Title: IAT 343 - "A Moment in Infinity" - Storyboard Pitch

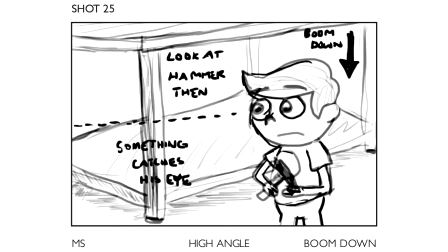250s
And then we move on to a medium shot of him looking at the hammer. We kind of boom down, but then something catches his eye off screen.
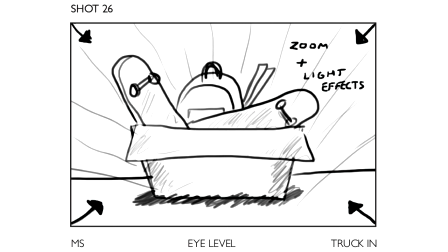259s
We see that it's this box of, you'd think it would be junk, but it's just a bunch of little scraps like skateboards, pieces of wood, and a backpack. And we're going to have some lighting effects to kind of really exaggerate the importance of that.
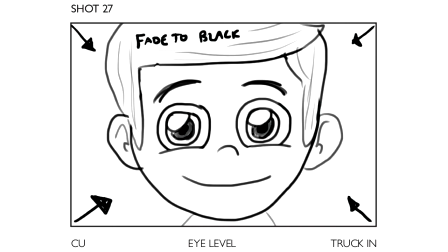274s
And we go back to Oliver, and we see him have a nice little grin on his face, saying that he has a plan.
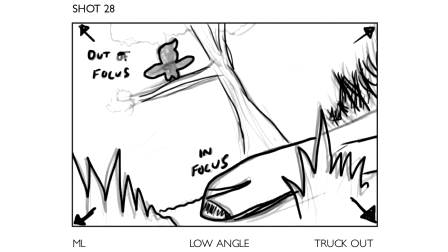283s
And then we'll fade to black. Now we have a low angle with the toy plane back in focus, and we can see Oliver's silhouette right on top of the tree, and he is out of focus.
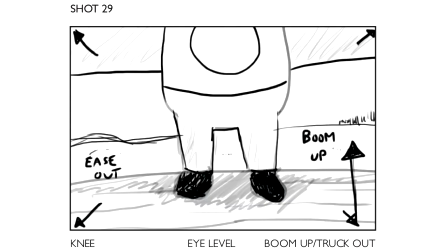298s
And we slightly truck out. And then we see a knee shot. We can see this sense of wings or some mechanism attached to Ollie as we boom up.
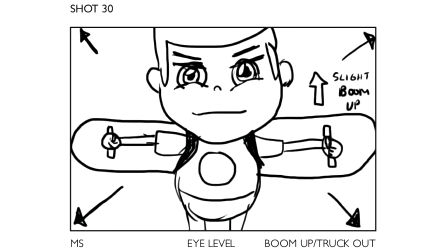309s
And we see that he has this mechanism, this flying mechanism attached to his arms and his back.
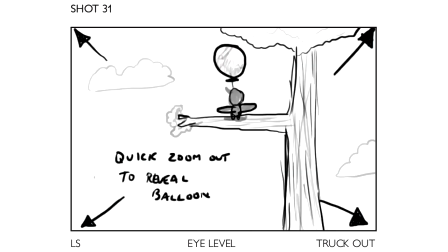315s
And again, we slightly boom up. And then we do a quick zoom out to reveal that not only does he have a mechanism, he also has a huge giant balloon attached to his back.
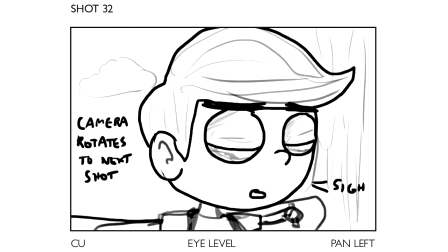327s
We have a close-up of Oliver as he closes his eyes and has a deep sigh.
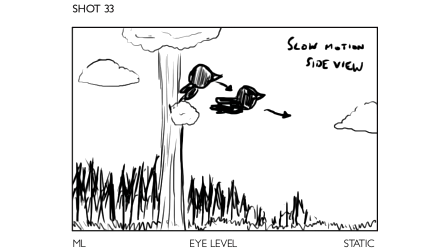335s
And then we rotate to the left to get a nice side view.
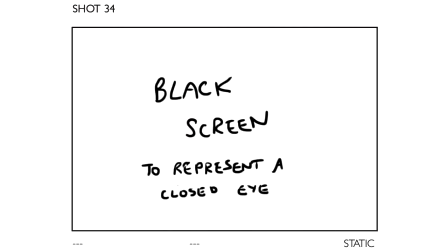340s
And then he begins to make his jump. We go into a black screen to represent a closed eye.
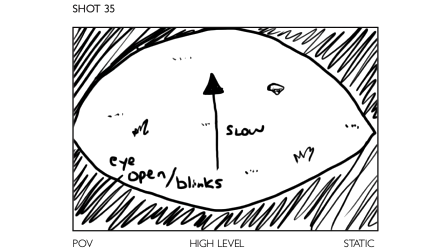347s
And then we start to blink. Oliver starts to blink. And he can see the ground slowly move. And at this point, everything is going to be in slow motion. It's going to be this moment of infinity, as the title suggests.
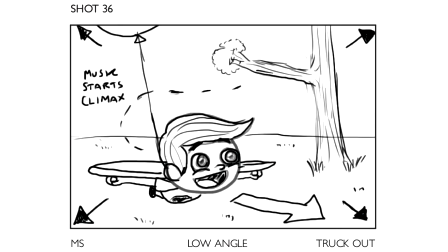363s
And so we see Oliver flying through the air, and the music is starting to climax. There's a lot of happy sounds and just really great upbeat music. And so we truck out to give him a bit more space.
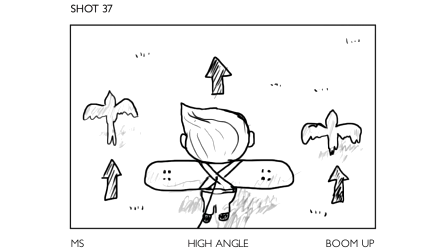379s
We see some birds fly right beside him at a nice, really high angle medium shot.
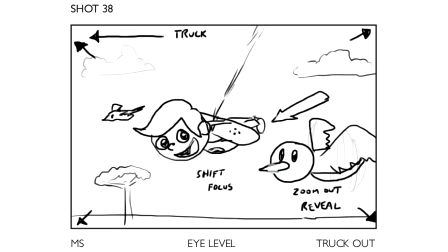385s
And then we have a nice little side view that's really eye level medium shot. And we truck out to reveal a bird that's in focus. And then we shift the focus back to Oliver with him smiling. And at the same time, we're trucking to the left.
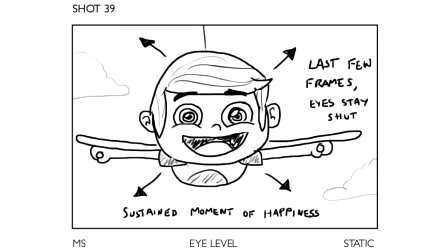403s
So here's the final shot of Oliver's flight. And we can see that he's really, really happy. And it's a nice medium shot with Oliver coming towards us.
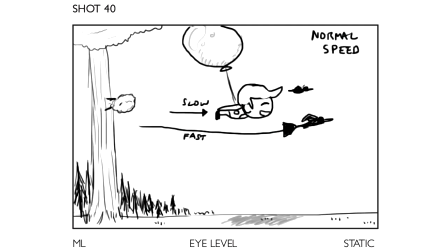412s
And then the next shot, everything that was slow motion is now at normal speed. So we see the birds fly off really, really quickly. And we can see Oliver and his balloon glide slowly towards the ground until he hits the floor.
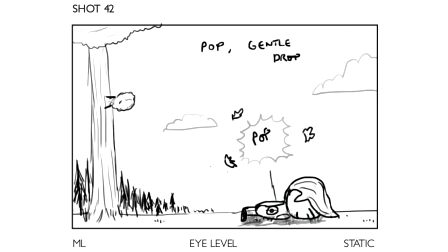430s
Very nice slow descent. And then the balloon pops. And he's dropped to the ground, basically. And then we rotate,
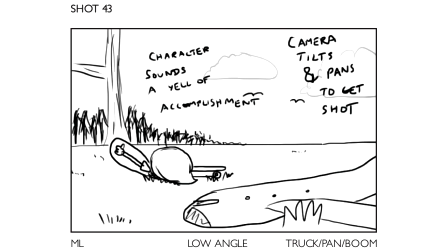444s
we truck, we pan, we boom, all those in combination to get this composition of where we have the plane in the foreground, Oliver in the middle ground, and the tree in the background.
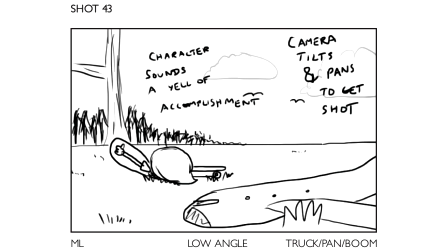458s
And we have Oliver kind of give a good thumbs up, kind of a signal of accomplishment.
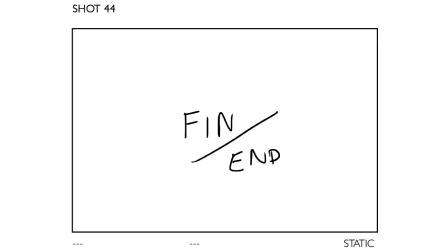465s
And at that point, we finish it off with a black screen and the credits roll.